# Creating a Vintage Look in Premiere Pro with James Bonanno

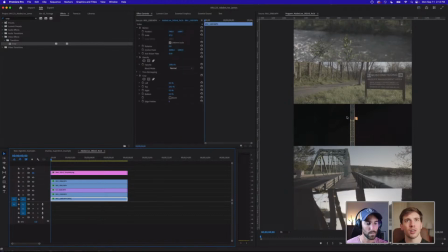Yeah, it's also important to pay attention to just the movement of your clips, as they also are going to add extra texture to it. It's cool to see that your top river is also kind of mirroring the panning of your bottom river as well.
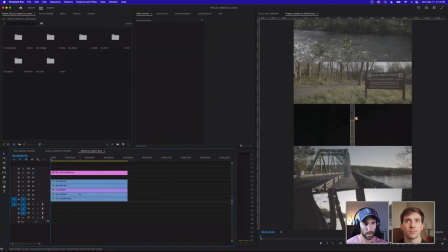Yeah, absolutely. So let's see, I slowed that clip down. One other thing, you know, we could do, I like the fact that the river is moving a little bit fast,
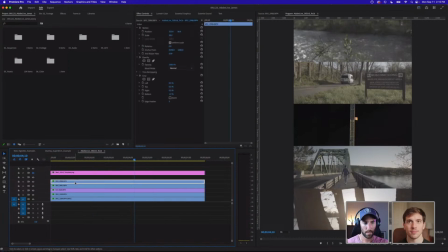but I think maybe just to contrast that bottom clip, we're going to slow that down as well. So we're going to go back into our speed and duration, or Command R. I'm going to take this to 40%.
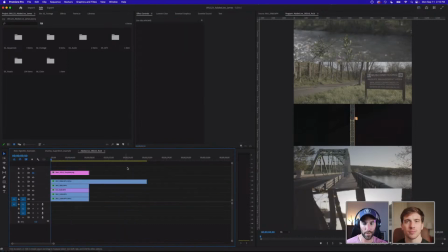And this clip doesn't move much, so there's not much I wanted other than having that slow moving water, just to kind of give it a little bit more of a cinematic feel. So our reel, it almost seems like the 23 or the 30 frames per second speed is me in the van.
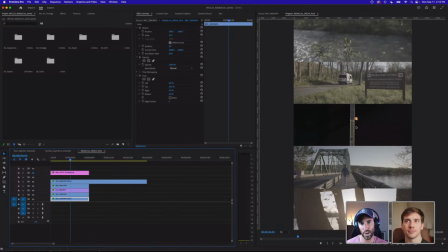And then the drone, because it's shot down and looks so slow, already looks like it's slow motion. And then we have the top and bottom clips that sort of feel slow motion as well. So kind of a cool little juxtaposition. Oh, Roland's over on YouTube saying that YouTube's videos are great for picking up snippets of information.
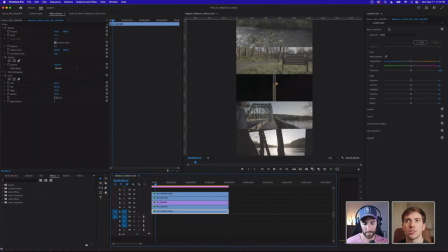For good at foundational learning, most well-designed non-YouTube courses are much, much better. Which, yeah, I definitely don't mean to discredit any form of courses. I went to art school, so I definitely have learned a lot from classes. I'm just learning now at my age.
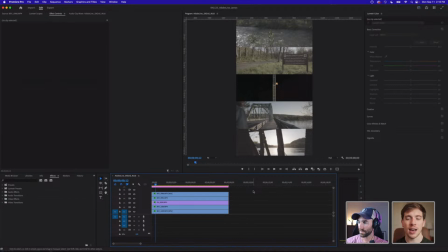I am getting more out of my own from not having the time to do a full several-hour course thing. Sure. Yeah, no, I'm completely with you. I think everybody has a different way of learning too, which just makes it all the better.
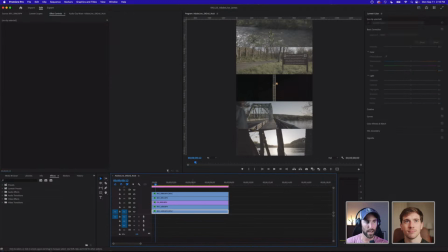Okay, so Ryan, as you said, we're over here in the color tab. Okay, so everything looks well placed. I think I'm liking how everything is, but I want to color grade these clips to make them really pop and make them super cinematic.
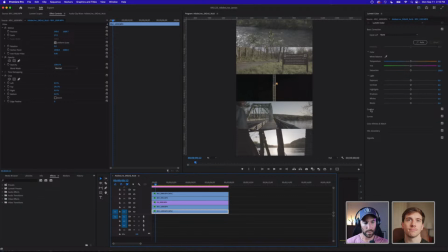Okay, so if no one has ever opened the color tab, I'll just briefly run through kind of what we're looking at, but I'm going to try to do it quickly. So basically you have all your white balance, your tints, your saturation. So right now, the only thing that's actually being affected is, if you can see, is this bottom clip, because I've clicked right here.
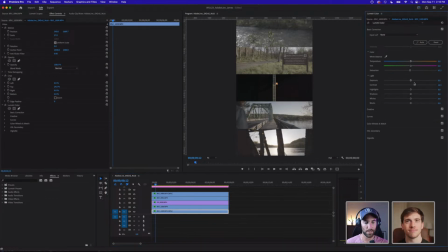Okay, so if I adjust the contrast, you'll see those darks, the blacks, the whites, highlights. And then under here is where we can start to play with LUTs. That Premiere actually has some pretty decent LUTs, I think, that are baked into Creative Cloud.
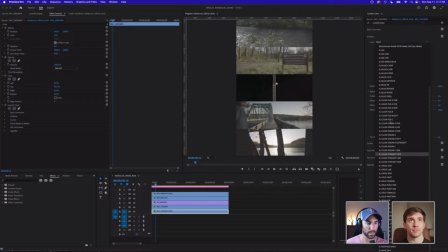So if you were going to go through here and just decide, let's see, I actually use a couple of these in some of my work sometimes. The Gold Rush HDR is a nice look. It's kind of got a cool like blue. Let's actually open this clip up a little bit bigger so we can show what it's really also doing.
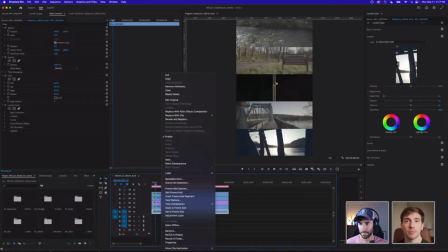For the newbies that are watching, or not even newbies, that makes it sound bad, but for people who don't know what LUTs are lookup tables.
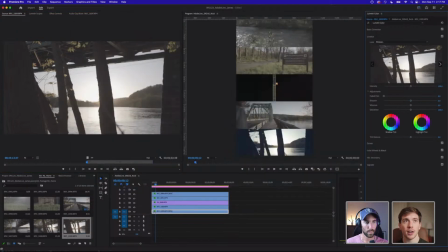So it'll be a way for your footage to reference color and kind of be the Rosetta Stone between your footage to say,
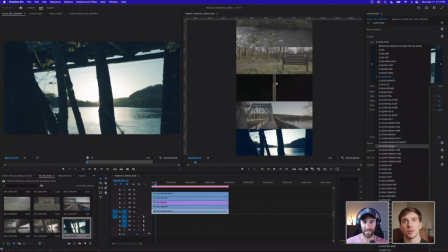this is what I want all whites to be and the blacks to be. Ooh, the Rosetta Stone. I like that, Ryan. That's good stuff. Yeah. Yeah. Well, thank you for explaining that again. Like this is what should be done at the end of the color correction phase.
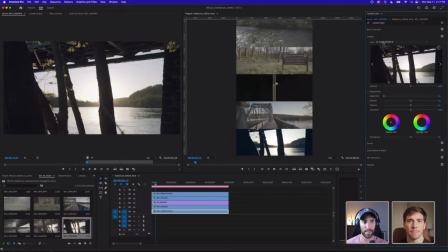So right now I'm just doing this kind of to save time, but we can go into the actual color correction. So before I actually do any sort of these creative LUTs, what I would probably do, let me delete this.
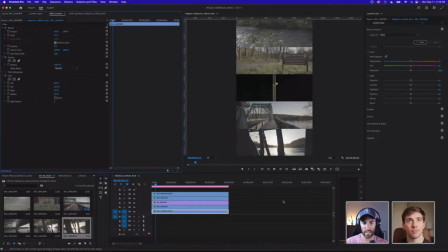And I did a couple of these things. Delete this. What you want to do is you'd open your Lumetri scopes here.
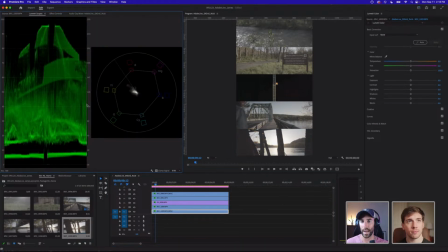So this is how I have my scopes laid out. I have my like vector scopes, and this is basically just telling me the brightest part of the image and the darkest part. So the whites, highlights, blacks, shadows. And then this is all of my saturation and the RGB color channels,
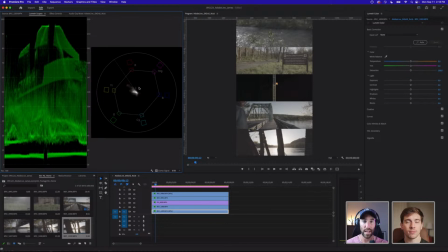so that I know everything feels balanced, if that is what I'm intending to do. If you want to push it, like if you click this clip, let's actually click the other clip, because I think we'll see more of that one. This is my clip now.